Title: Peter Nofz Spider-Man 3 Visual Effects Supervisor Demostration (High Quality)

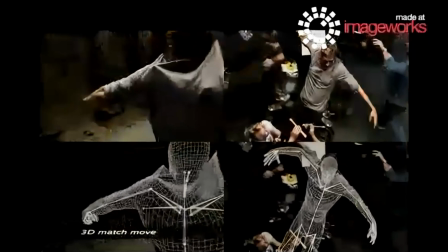And luckily enough, we were smart enough to put a second camera on set, so not only did we get this from one angle,
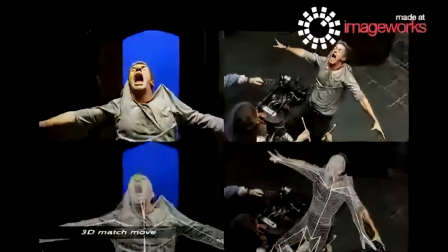but from 2 angles, which once again helps the match mover tremendously kind of match this body.
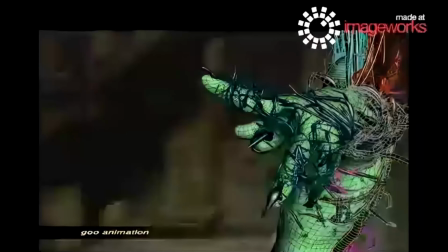And this is what the animators saw if they turned every animation control on, which I hope they never ever did, because I wouldn't know what to animate here, to tell you the truth.
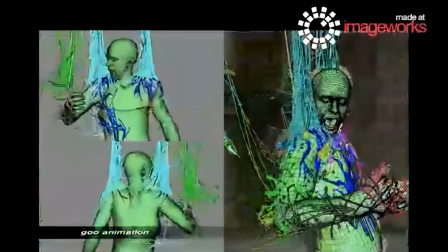A little too complex even for my taste.
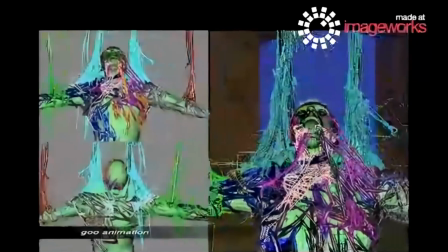And Philip Kramer kind of animated this over quite some period of time, and this was rather a complex task.
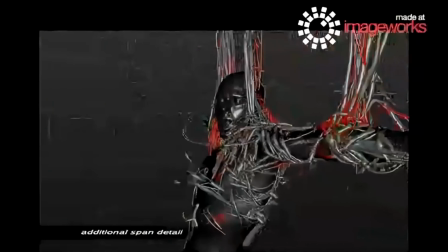And the red stuff is now the secondary kind of spans and additional kind of membranes and whatever else we kind of put in to give the whole thing kind of more body.
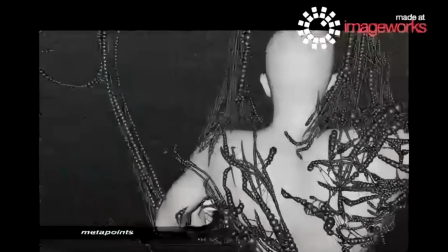And then we kind of convert this all into curves and kind of pipe this into Houdini and turn all those curves into metaballs.
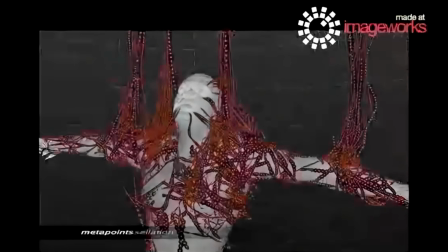Those are those little spheres you see there.
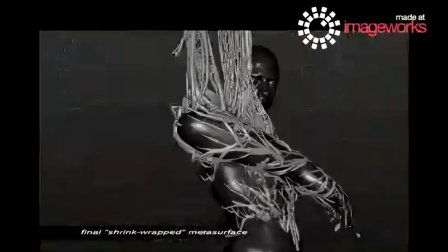And those then kind of get blended or melded together, and they kind of create that kind of gooey kind of stuff that becomes the goo.
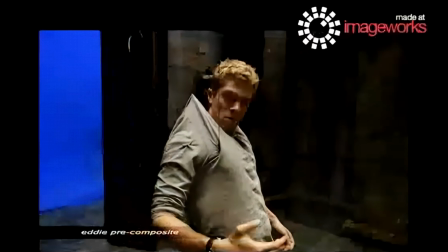So here's pretty much our final geometry. And here we're basically now compositing all the pieces together.
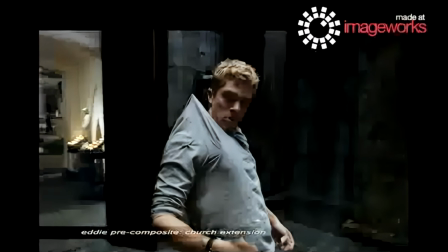We just got rid of the blue screen, color corrected the plate, put the church in.
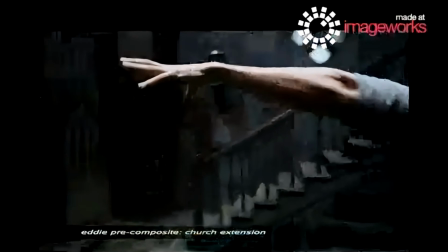We had to put the church in twice, once on that side and once over here.
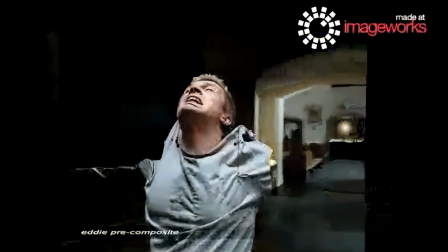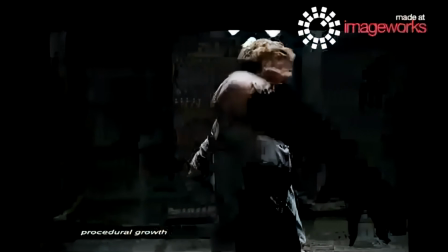And now we basically put the kind of Venom body in, and now we basically put what we call the seeping into this,
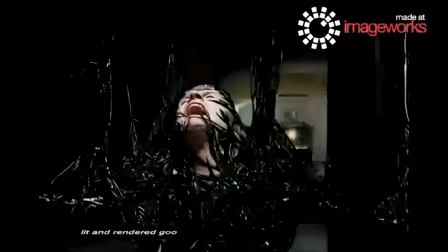which is basically a transition between the cloth and now our final geometry came in.
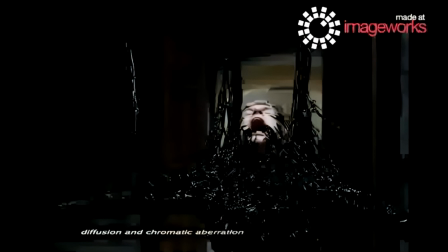And now we put another ambient occlusion pass in there to kind of, meld it all together a little better visually.
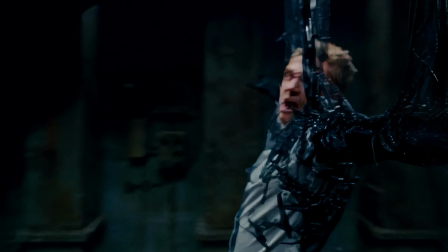And here you see the final shot. That was only 6 months. Piece of cake.